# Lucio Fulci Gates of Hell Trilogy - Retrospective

And this moment actually is really great as the father asks Carl DeMeo's character to take the son out for a bit and he does so
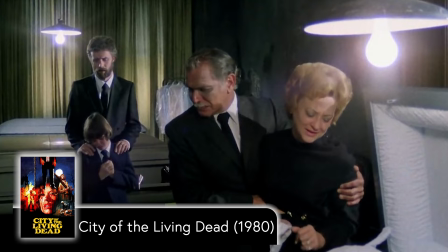[7:30]
and begins to sincerely explain to the boy what's going on and i love how the music is in this scene the music is loud so you can just
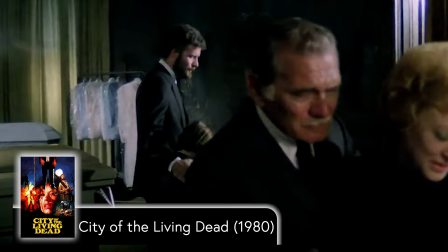[7:37]
make out what he's saying but it all worked really well and there's a real sense of dread in that scene
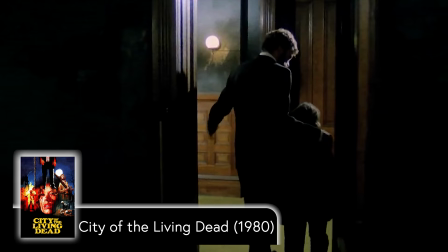[7:41]
after that this movie has a lot more in it there's a swarm of maggots a drill through somebody's head and a whole lot of undead i do think overall this film felt a little messy story-wise with a lot of characters but i do think pretty much all the horror elements were executed wonderfully and this film has so many images and ideas that are just perfect classic
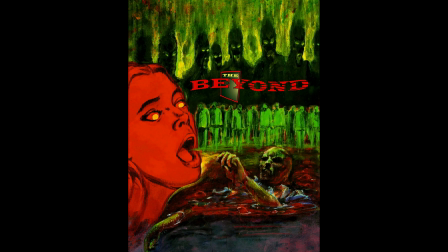[8:10]
halloween horror tale type of stuff the
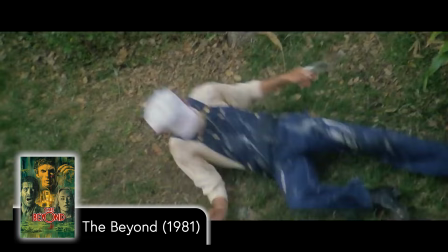[8:23]
beyond is about a young woman who inherits an old hotel in louisiana where following a series of supernatural accidents she learns that the building was built over one of the entrances to hell this film I think is the most known of these three and is often heralded by fans as Fulci's masterpiece it is one that I in the past year of watch many times and really think is just a perfect horror film at its core while story-wise it's not the strongest and arguably the story is barely there but it is the execution in the overall tone that this film's sets that it's best with. The tone has a lot to do with the direction of the film, but the music does a lot as well. I have also seen that this October there's a new 4k restoration of this film that is being screened at some theaters, and it is also a new cut of the film from the composer featuring an all-new score. This is a really interesting release, while at the same time I find it to be a very strange decision. While a new cut could be interesting, the original music is great to me and is one of the first things I think of when I think of this film. The main theme in particular when it comes to the opening credits and final shot is just perfect for this film. So while I'm interested to see a new cut and hear the new score, I am happy that I have my copy here of the original version. This film moves pretty quick and there's a whole lot of great horror sequences throughout the entire runtime of the film, but I would feel wrong if I didn't at least touch on the opening scene. The film starts showing Louisiana in 1927 with a painter working on a hellish painting in room
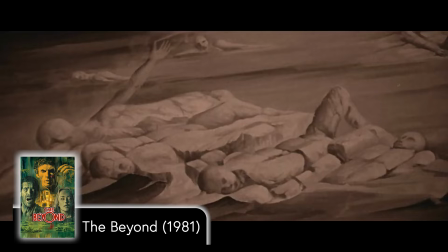[9:46]
36 as a bunch of men with bats and chains and various weapons arrive in boats.
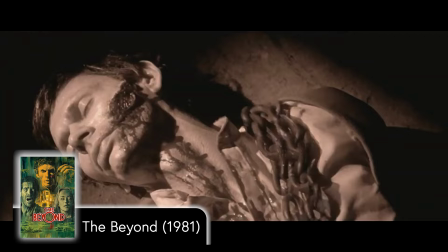[9:52]
They break into his room, slash him with a chain, and drag him to the basement,
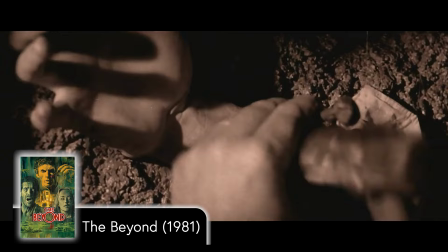[9:56]
and nailing him to the wall in a crucifix position, pouring some sort of wax or just molten liquid all over him,
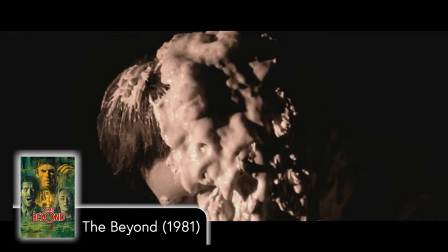[10:02]
all because he apparently opened a gateway to hell. It's such a brutal opening, and it uses as little dialogue as possible.
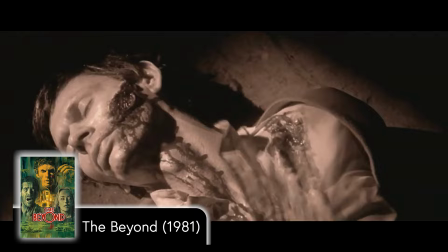[10:10]
The most impactful moments in that opening are the moments that are silent or just the sound of the guy getting hit with the chain.
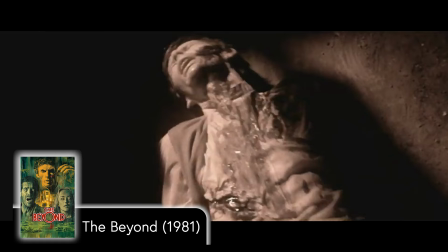And of course, as I said before, when the score comes in with the flames for the opening credits, it's pretty great.
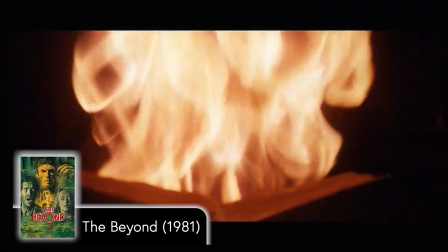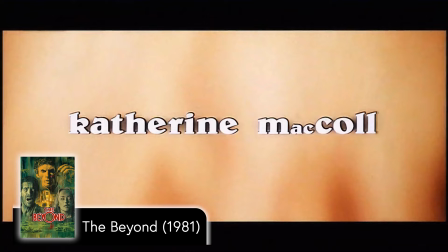To zoom ahead a little bit further into the film, there is the moment when Catriona McCall's character is driving down the highway away from the hotel.
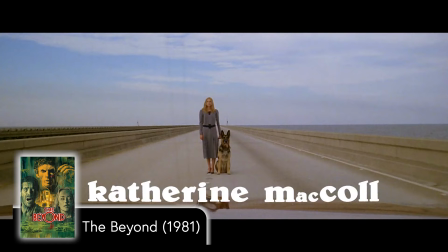[10:47]
This scene is one of the most beautiful looking moments in any of these films and it really fits the film and scene where she is leaving the hotel of hell in this long purgatory road to heaven away from it before she is pulled back to it.
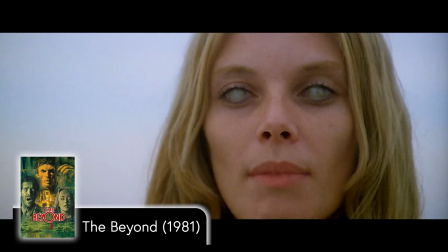[11:00]
It's a great moment and definitely one of the more iconic shots in the film.
My name is Emily. I've been looking for you.
Speaking of the shots there are a lot of snap zooms in this film of course but this film in particular to me has a lot of standout shots. One in particular is the scene when our two leads John and Liza are in the bar and John gets a call from the hospital at the bar and the shot for him leaving the table to go to the phone is really convoluted for what it needs to show. But I love it just because they chose to show something so simple in such a creative way.